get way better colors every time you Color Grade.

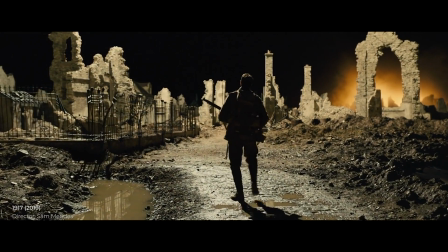not go gentle into that good night. Old age should burn and rave at close of day.
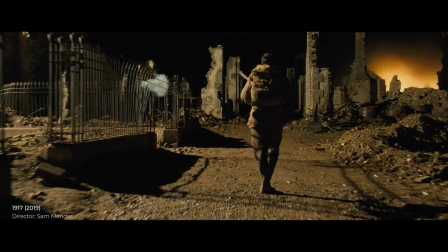Rage, rage against the dying of the light.
In the natural world, darkness does not have a specific color, but rather is the absence of light. When we perceive objects in real life, our eyes automatically adjust to the varying levels of light,
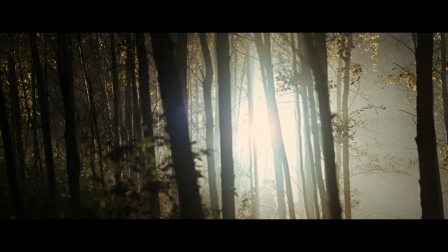resulting in a seamless transition from light to shadow.
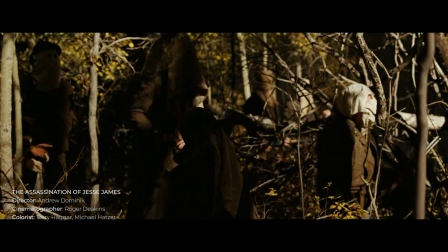However, in film productions, recreating this natural effect can be challenging.
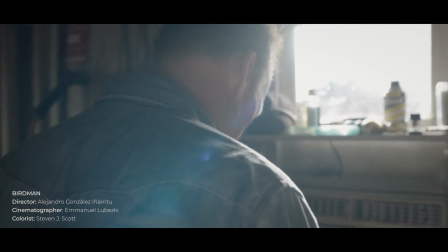And managing deep, neutral shadows is an essential aspect of achieving high-quality visuals.
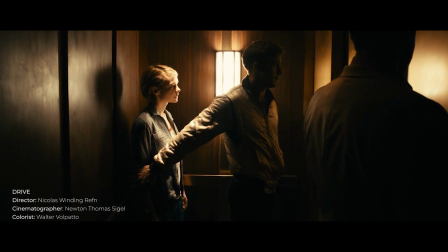Deep neutral shadows can help to replicate the natural world by creating a clear and defined separation between the shadowed areas and the rest of the scene.
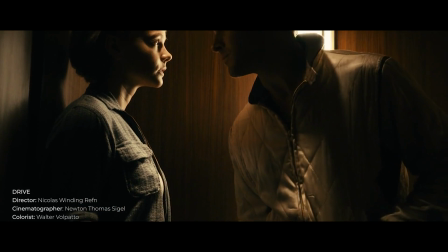This enhances the overall clarity of the image, making it more engaging and realistic.
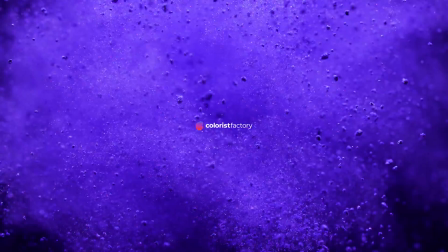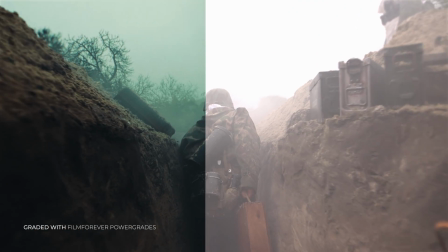Maintaining consistency in dark tones is crucial for creating a polished final product.
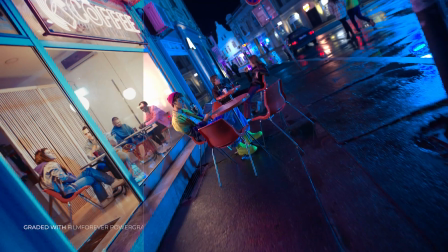When shadows have a tint shift, it can make the overall image appear unbalanced and inconsistent.
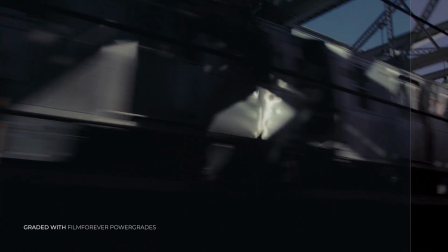This can be especially noticeable in scenes with rapid changes in lighting or when different shots are cut together.
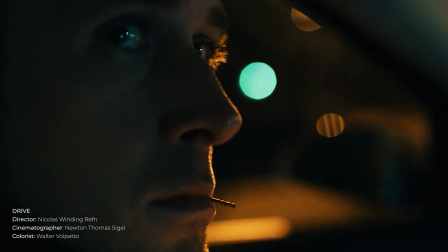By ensuring that the shadows remain neutral, the color and tone of the entire image can be more consistent, resulting in a more professional-looking final product.
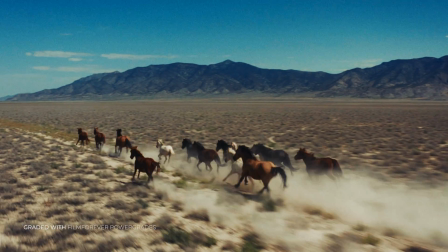Whether you are a seasoned video production professional or a student just starting in the field,
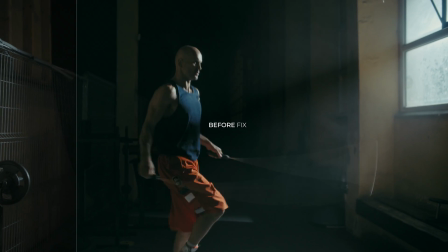this tutorial is designed to provide you with how to achieve neutral deep shadows on your footage in DaVinci Resolve.
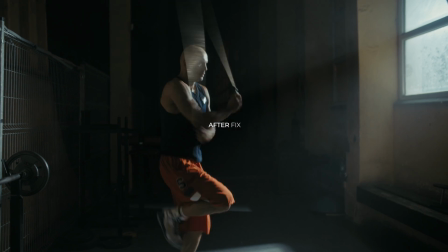So, let's get started.
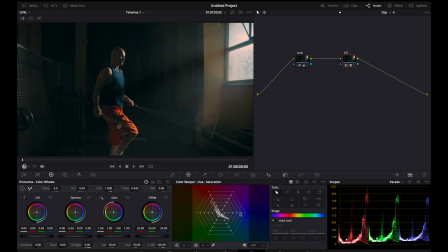We already have our footage on the timeline. You can see, we have developed a cinematic look over here on this shot, and we have already applied Color Space Transform, or CST, after our Look Development node.
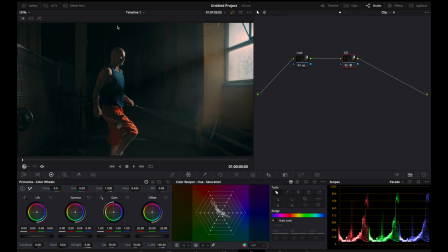You may also notice that while this look is visually appealing and creates a cinematic atmosphere for our footage,
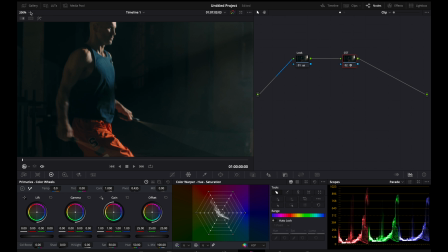it also results in a significant green tint in our shadows.
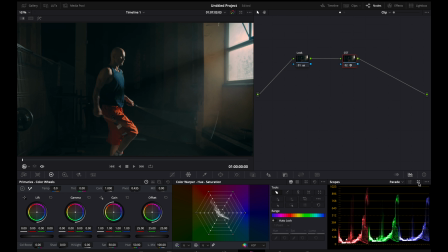Upon closer examination of our shadows in the vector scope, you can see the RGB graphs are not aligning properly in the shadow regions.
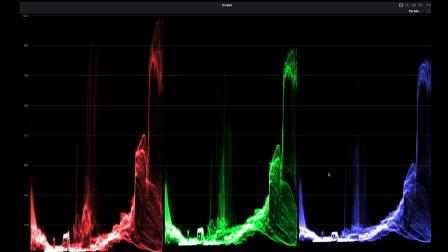Often, if not always, when we are finalizing a color grade, we have to make sure that our shadows have a neutral tint.
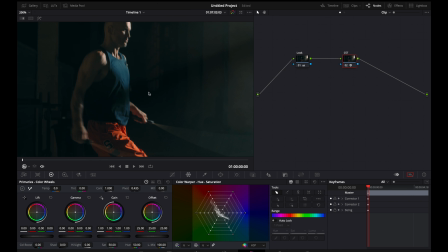But right now, as you can see in this shot, it is not having a neutral tint, but a clear green tint in its shadows. So, let's go ahead and take a look at a few major techniques to fix this. In the first technique, we're going to simply add a node and we're going to rename it as Shadows Fix.
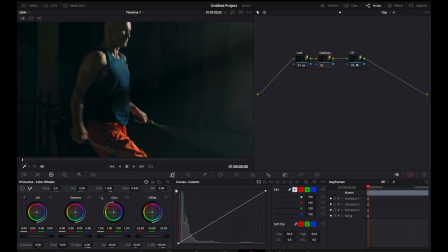Then we're going to come to our curves and we're going to go to our luminance versus saturation curve. Now, what this does is it allows us to control saturation at different parts of the luminance.
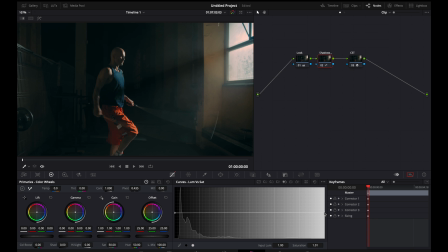So in the curve box, if you go ahead and click on the right side of the slider and bring it down, you'll notice that it will bring down any saturation that existed in the higher luminance range over here.
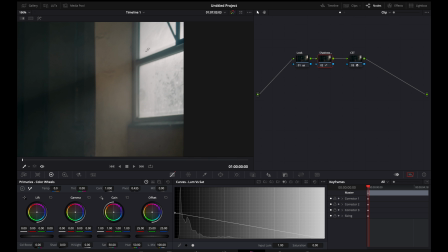Similarly, you can also increase the saturation by bringing the curve slider up.
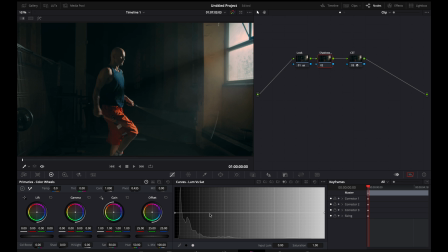Now, we will be using the luminance versus saturation curve tool and communicate resolve to decrease the saturation of anything that exists in the lower shadows. As we make these adjustments, you will notice that our shadows have become very neutral and the darker regions appear truly black, as intended. Let's examine the differences between the shot before and after adjustments.
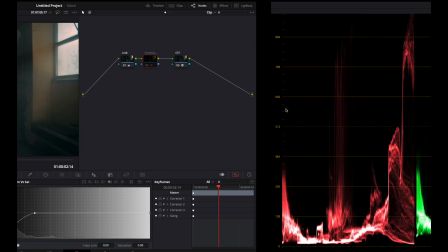In the before shot, all of our scopes appear misaligned within the shadowed region.
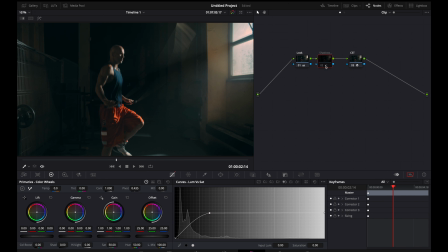However, in the after shot, all of the scopes have been realigned and are now in a single straight line.
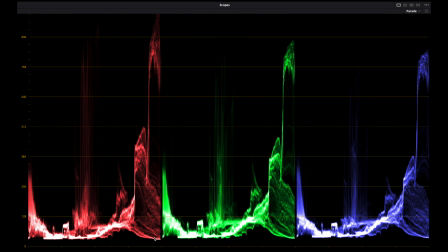Although we have achieved a neutral shadow in this shot, it should be noted that this method is more or less a shortcut to achieve lower saturation or neutral black on your image.